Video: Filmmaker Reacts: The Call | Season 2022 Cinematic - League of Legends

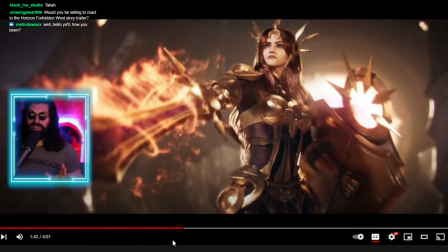(11:14)
that was a cool shot uh this is obviously a champion i have no idea who this is i don't know if i've ever seen this champion in anything so either she's new or she looks different or i'm just forgetting like who is this person but what a what a great shot again you
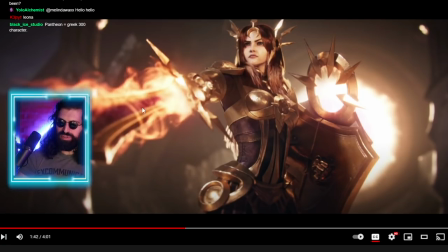(11:29)
can like you can frame these man it's just a beautiful composition uh beautiful golden color and the cool thing is each one of these environments is so starkly different coloration is beautiful to behold
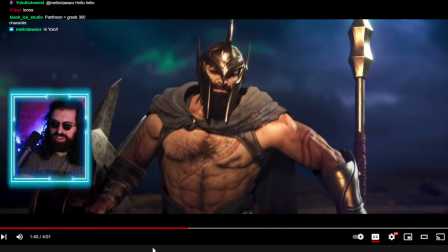(11:43)
what a what a character though look at this guy got a huge scar across his chest he's got tattoos and everything again obviously very greek
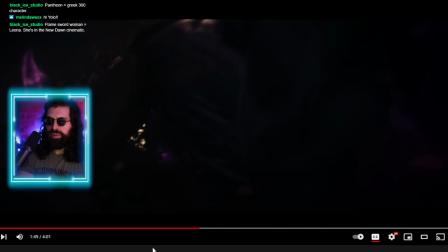(11:50)
i don't know like what his lore is it's hard too because they change the character's designs in a lot of these videos like it's hard to know if
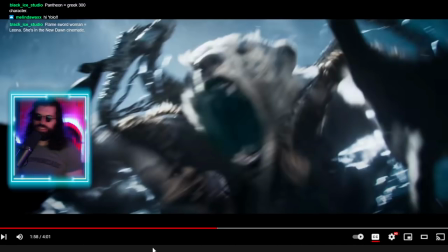(11:57)
it's the same character that's kind of cool to keep emphasizing each person's like kind of stance as they're getting pushed back it's kind of this like struggle for um for
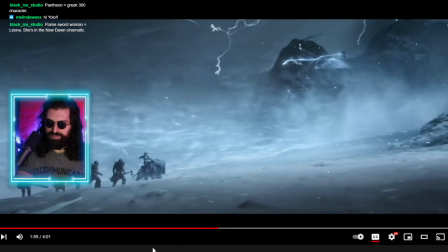(12:05)
footing on this very small space um so that's well done yeah whereas this is like a big kind of like magical battle over
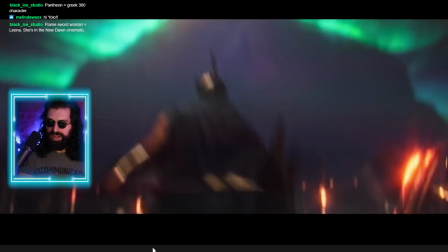(12:13)
here we got like lightning strikes yeah but again i want to emphasize just like a lot of the close-ups in
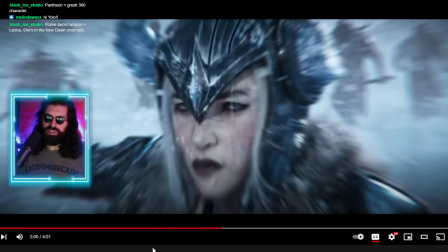(12:19)
this are kind of the highlights of it for me because you can have all these awesome effects You can have all these crazy like creatures and battles,
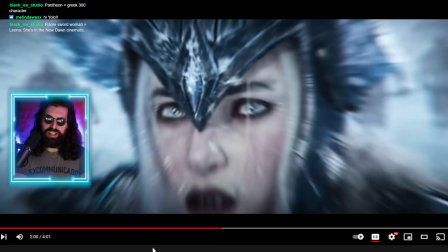(12:25)
but like if the quote-unquote acting is bad, it doesn't work Right, and look at this.
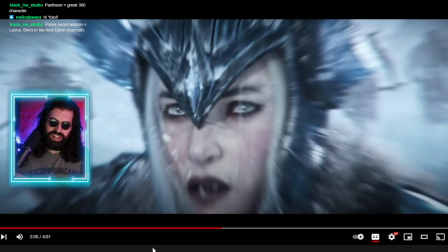(12:30)
You can see the fear in her eyes for that one second right there Where they added that nice light source to her eyes.
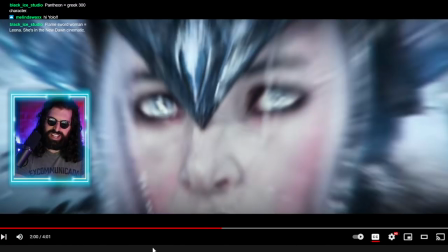(12:36)
You can see it's the lightning in her eyes rather You can see it's like oh no, we're in trouble.
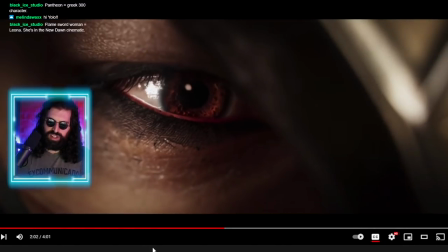(12:41)
That's real fear and similarly right here You can see the struggle here
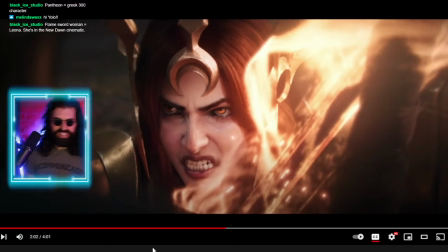(12:48)
like that's a that's a great expression that's a great struggling expression it really works it's not like too over the top it's not cartoony and you'll see watch this expression change
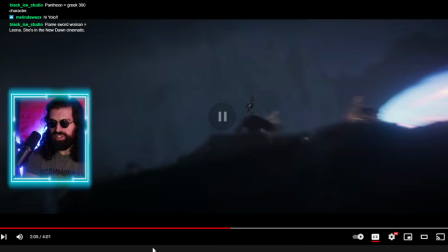(13:00)
huh it's very well done i think that's what sells it and he just gets plowed by this
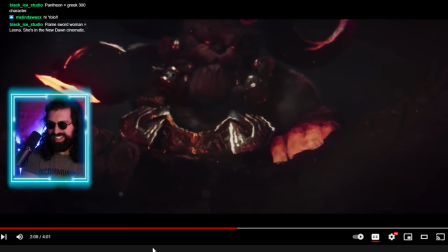(13:08)
massive energy blast like my god but again
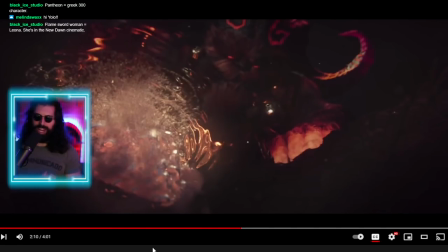(13:12)
this the sound design and the to have the absence of big sound right here is so smart um as he quenches the blade um it's beautiful and like
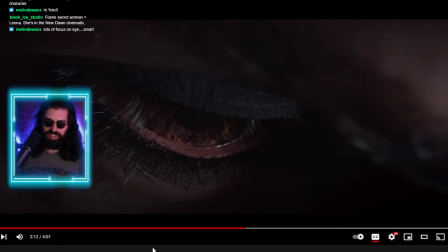(13:25)
what what a feeling the feeling of being underwater you know which is used a lot in like kind of like knockout scenarios in film because it's it's really how it feels when you get
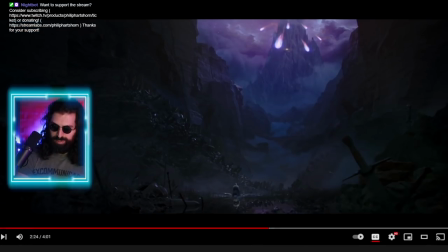(13:33)
punched around like meteors falling she's literally buried in the snow like come on very organic things like knocking lightning
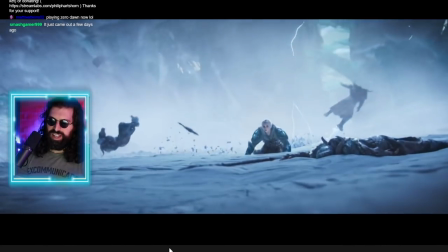(13:42)
you know these naturalistic powerful things of the earth just like knocking these people down and it's cool because like we don't know what it's like to fight like a
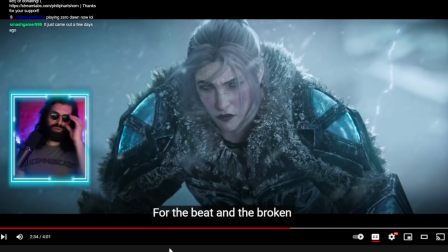(13:51)
crazy you know war with like magical weapons and arms and armaments and all these like awesome powers that these people have but we do know what sand feels like we do know what snow feels like um we've seen lightning and it's a tangible thing that we fear so it's just a very smart way to incorporate things that we recognize,
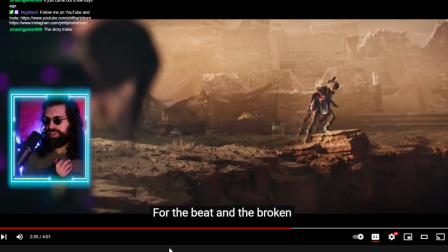(14:11)
that we can relate to, that we can feel from our experience with stuff that's fantasy, that's fantastic that they've created.
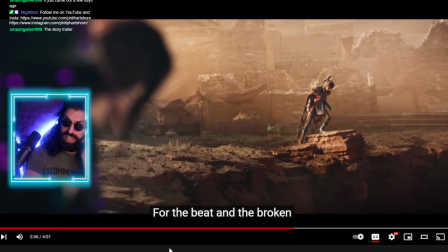(14:18)
It's a great way to kind of relate the audience to it. Again, all with visual storytelling, very impressive.
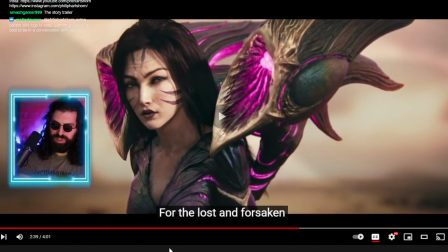(14:24)
This, I think, is my favorite shot from the trailer. It really had an impact. There's a lot of emotion in this look. There's so much emotion in this look. It really is a standout for me.
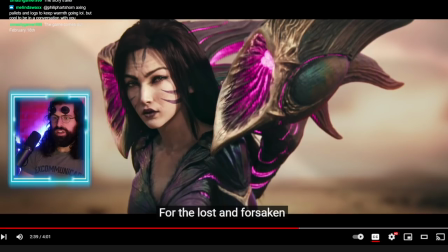(14:42)
Like, look at the way she looks at her. And they have a great emphasis on the eyes here. And as a standard for film, they've put a nice light source on her eyes, that little white dot. You always wanna make sure you have, for lack of a better word, that white dot in your character's eyes, in your subject eyes when you're lighting them, especially for like emotive scenes like this.
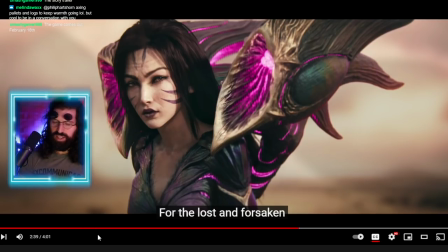(15:00)
It just has this connection. It adds the life to the character. You lose a lot of like the natural connection with a human that you get in real life when you capture something with a camera right this is a great way for a lot of reasons to draw attention to the eyes for the acting
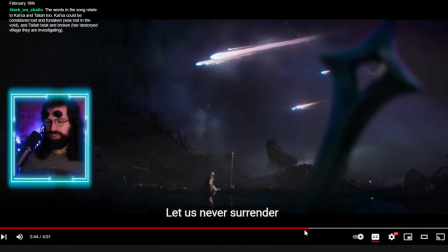(15:17)
yeah this was awesome too i mean just a beautiful shot like crestfallen you know his weapons in the ground looking up at like some apocalyptic scenarios like meteor fall again like you don't need to know anything about the story right here it's like oh what is that who cares it's the world is
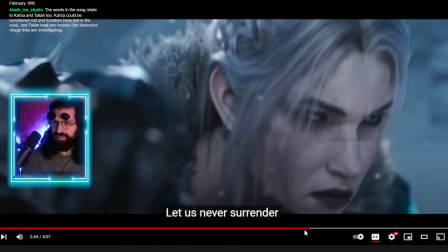(15:34)
in danger that's all that matters another cool shot there in motion rising to the cool
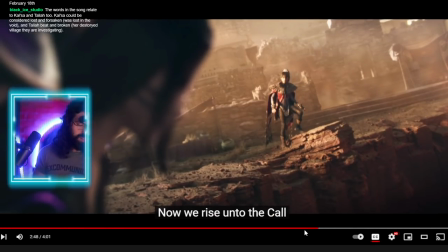(15:44)
yeah i love it though it's kind of like this reluctant like you know you answer the call when you're a champion right when you're hero you answer the call and that's what i'm getting here um it's kind
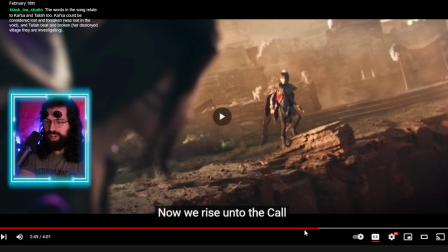(15:53)
of that feeling where you know you get knocked down you got to keep going you got to get back up and fight that's
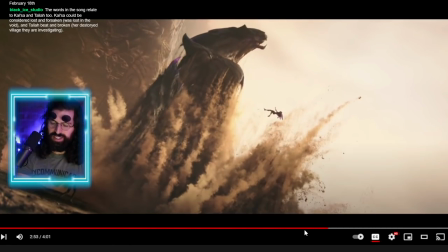(15:59)
just a cool shot man again look at this like look at this
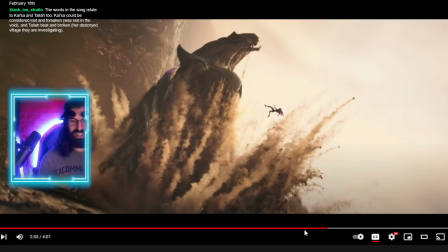(16:04)
this could be a painting and you're like that's awesome there's a whole story you could put together here holy crap is that girl flying uh was she thrown by the beast was she riding the beast and fell off like this could just be a frame painting and have a lot of conversation around it and that's what is is a good example of visual storytelling right i think that's why this
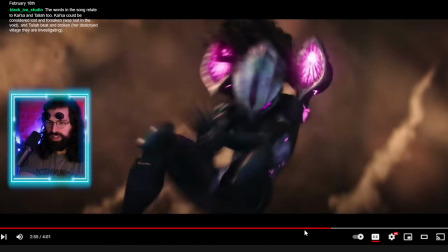(16:24)
is cool i think it's why it is like a thought-provoking video you can watch many times because each
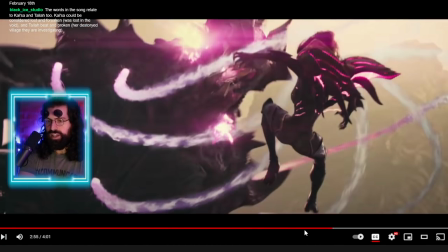(16:29)
frame or each shot I should say has a lot going on and
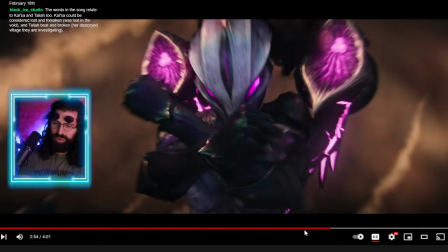(16:34)
that's just like what a visceral feeling imagine just falling with
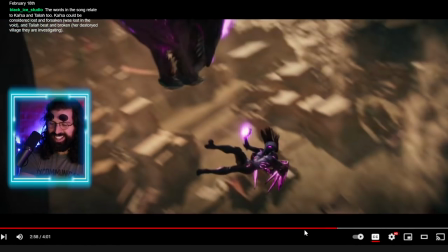(16:40)
gravity and like blasting this like a massive like unimaginably huge
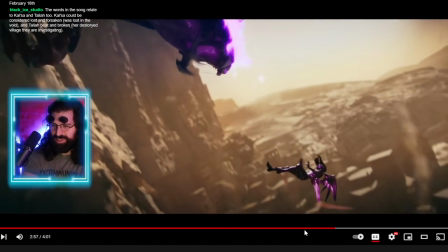(16:45)
creature and again just a beautiful shot that you get this like it's just such a cool
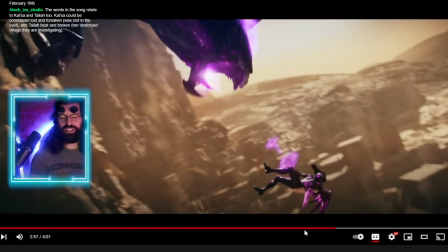(16:50)
contrast with her we said it earlier but you know get this like dune-esque landscape like abandoned ruins in a desert with this like crazy futuristic bug
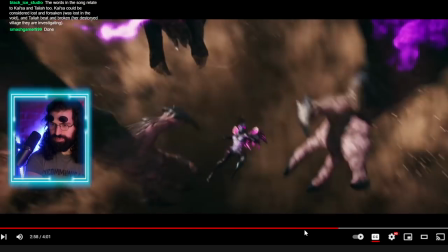(17:01)
armor whatever it is falling into a pit of oblivion
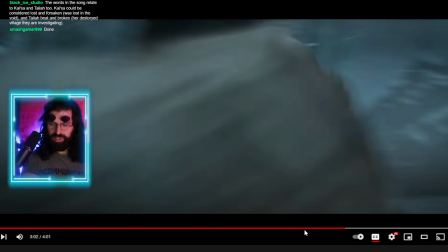(17:06)
like just great storyboarding again everything flows naturally we talked about it earlier in a little more detail beaten
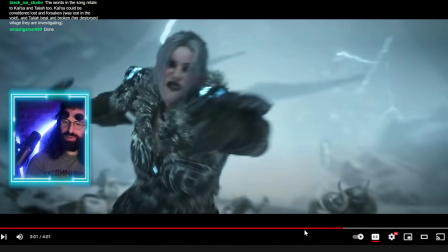(17:12)
down yeah that that gave me real that gave me real chills like when I first saw this.
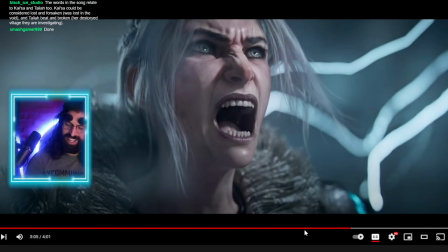(17:21)
Like, this is... Oh, God. With the, again, the timing and the sound design, like, look at this.
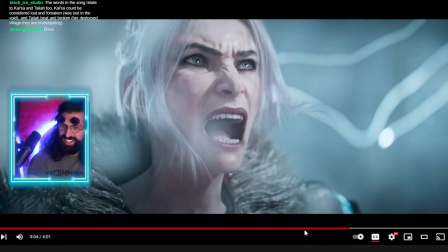(17:29)
Look at this lighting, the lightning. And again, the acting is good. That is a believable...
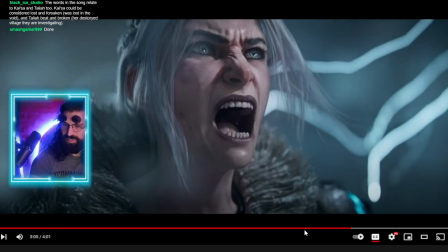(17:35)
Look at that. So cool, the lighting works. Like, powerful, powerful emotion.
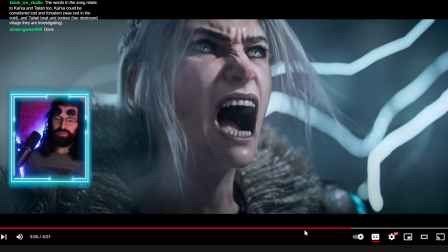(17:42)
It's visceral. You get chills from seeing something like this. Natural elements like lightning that we can understand and feel, you know, mixed with intense emotion, right?
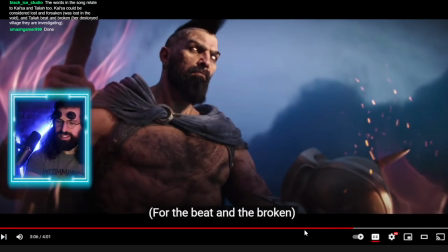(17:53)
Ah, it's beautiful. Even this guy, right, he's answering the call now, he's standing up, putting his helmet back on.
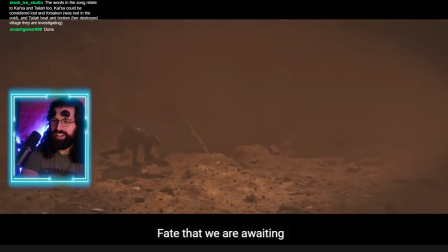(18:02)
Tai Chi girl is pulling a freaking mountain down, like, so cool.
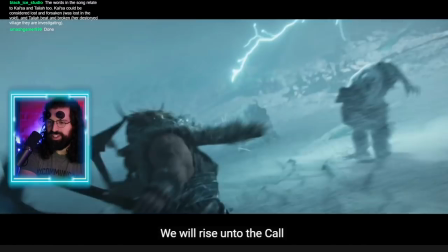(18:08)
This guy flies into the heavens with his spear, it's just like, it's just universal stuff.
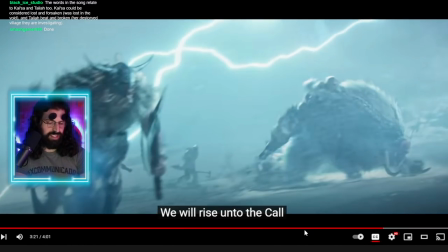(18:14)
You know, it's universal imagery that means something to us, even though we don't even know what's going on at all.
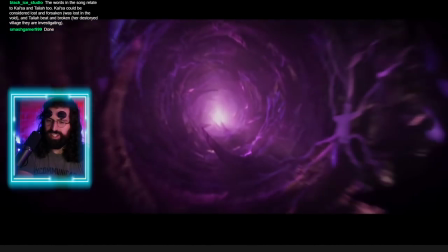(18:24)
Look at that, triumphant.
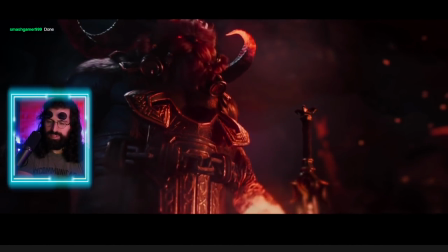(18:30)
And there you go, like, the fall, literally. As he drops the sword, the finished product, I can only assume that he's forged.
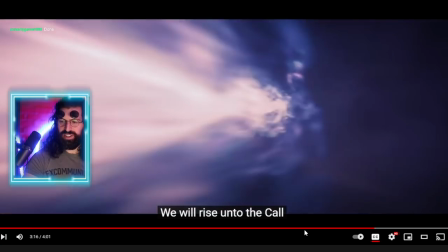(18:40)
Like, that's it, man, that's it. Powerful, powerful stuff. The powerful shots are that, the other expression, and then for me, also this, this just war cry.
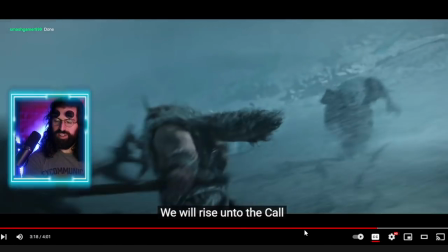(18:49)
So good and I want to see one more shot here things right here when she just busts through the ice
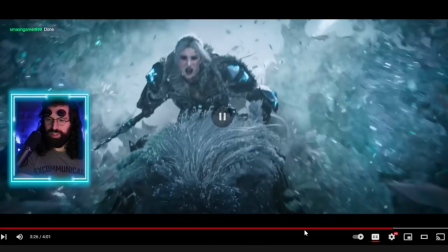(18:56)
Think it's right here after she uh freezes them like come on man freezes them and then just
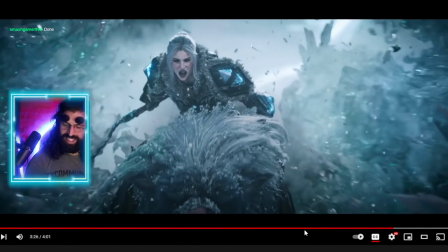(19:04)
Blast them to a million pieces like that is a powerful shot right there, huh?
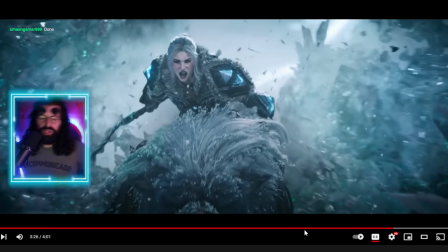(19:10)
Powerful shot visceral stuff now. We you we've all broken ice, right? We've all broken ice with our bare hands or kicked it or thrown it whatever And it's just, you can feel that all these natural things. And I think that was, that was one of the best choices about this, but yeah, that's my basic thoughts on it, guys.